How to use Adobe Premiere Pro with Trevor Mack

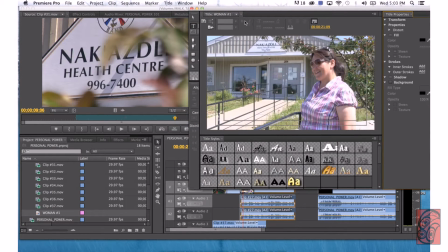This pops up.
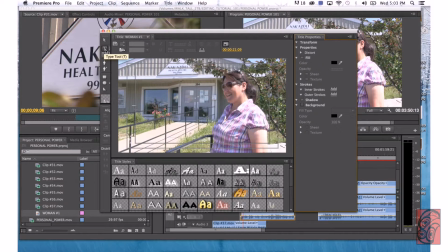So what we want to do is go to this type tool, take the type tool, drag. We'll want to do it, and we'll call her Becky.
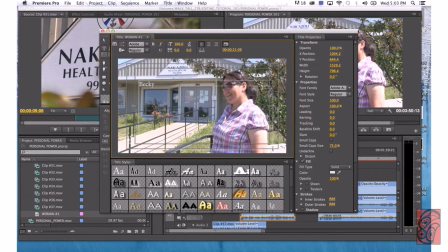Becky Red Sky. I don't think that's her real name, but we'll just use that for an example. Bring it down here, highlight it, and you could always look at other texts around.
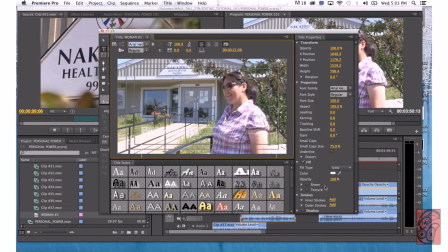If you want to play around with that, then you could go in here, and it's more advanced if you want to, you know, change the color of the text and vice versa. So what we'll do is, you know,
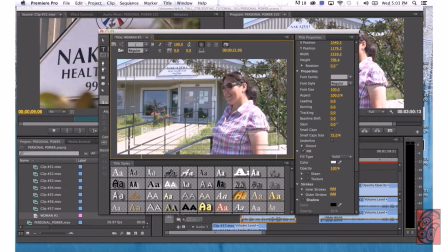so there's Becky Red Sky. So I'm going to use impact just because it's bold. Boom. Place it in the lower thirds. So it's gray. You can't really see the text. So let's change the color of that. Highlight it.
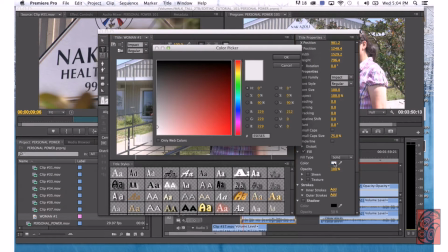Go to here. It says color gray. Let's make it like
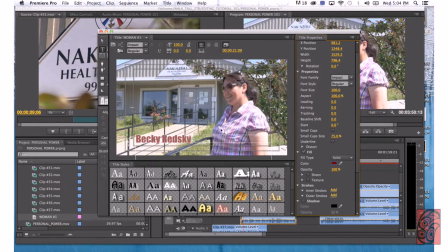reddish black. Hit OK, and boom, pops out a lot more. You can also put a shadow to make it pop even more. So now we can actually see her name kind of pop up. Looks a lot better.
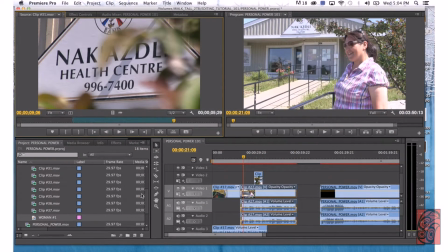So we'll close this off. Then we'll go down here.
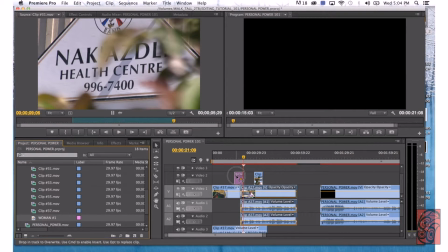This is the text tool. Take it, put it on the timeline, right beside the B-roll.
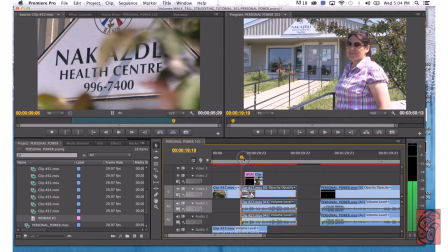So that way when we play back.
Personal power to me is being part of the community, and the best part for me is the drumming and singing.
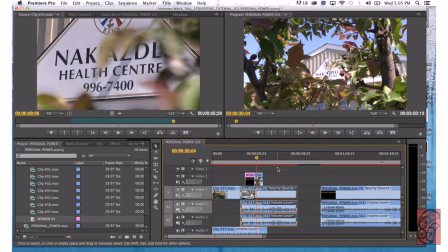So once you've created your entire sequence, like the one over here,
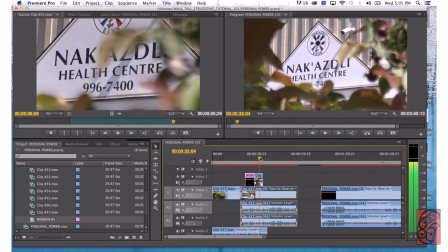what you want to do is you want to render out the video file. So like we'll go, let's zoom here, then we'll go option, kind of zoom out a bit.
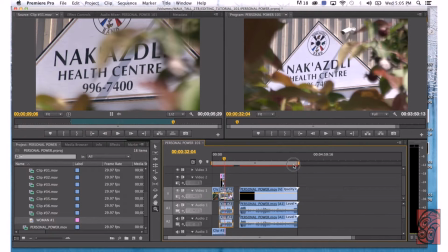This is your workspace, so we're going to take this here, drag it all the way down to the end of our clip right here,
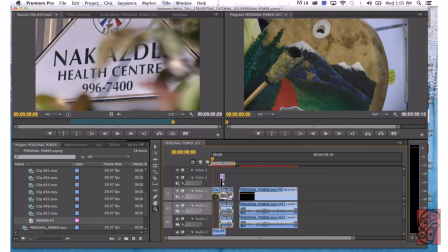and right over here. So what we want to do is, primarily, what I usually do, I always have a habit of just highlighting all my clips.
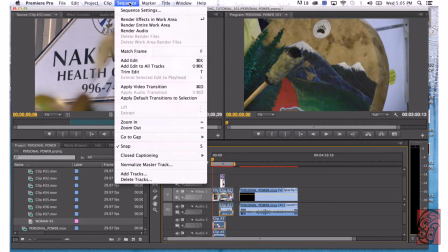Then we'll go up to sequence, then we'll go render effects in work area.
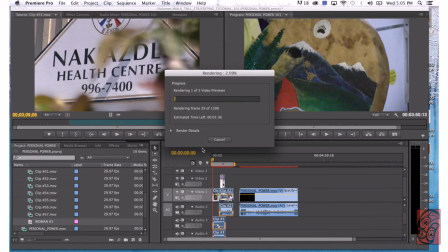As you can see, it's now rendering all 1,390 frames, and the time would take 1 minute, so just bear with me. Put on a time lapse or something in the post.
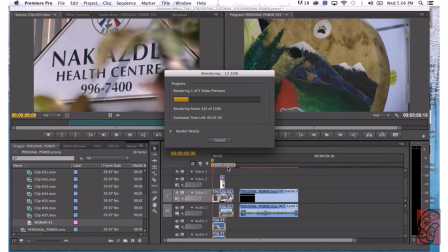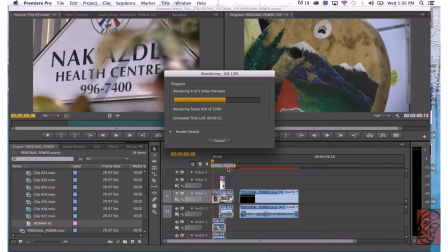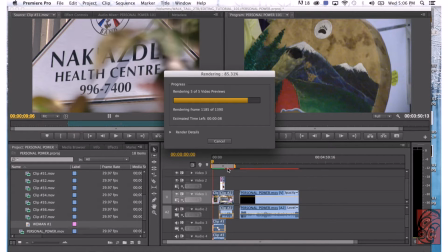And as soon as it's done rendering, it'll automatically play back right from the start of the timeline, which I think is really cool. So if you go away and you don't want to sit here for the whole entire time,
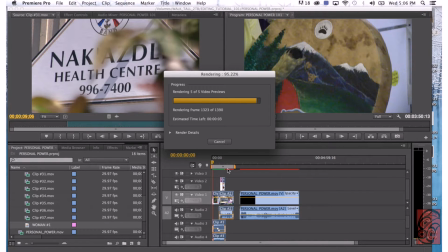especially if you're rendering a lot larger projects, you definitely don't want to be sitting here the whole time while that happens. But that option will allow you to hear it.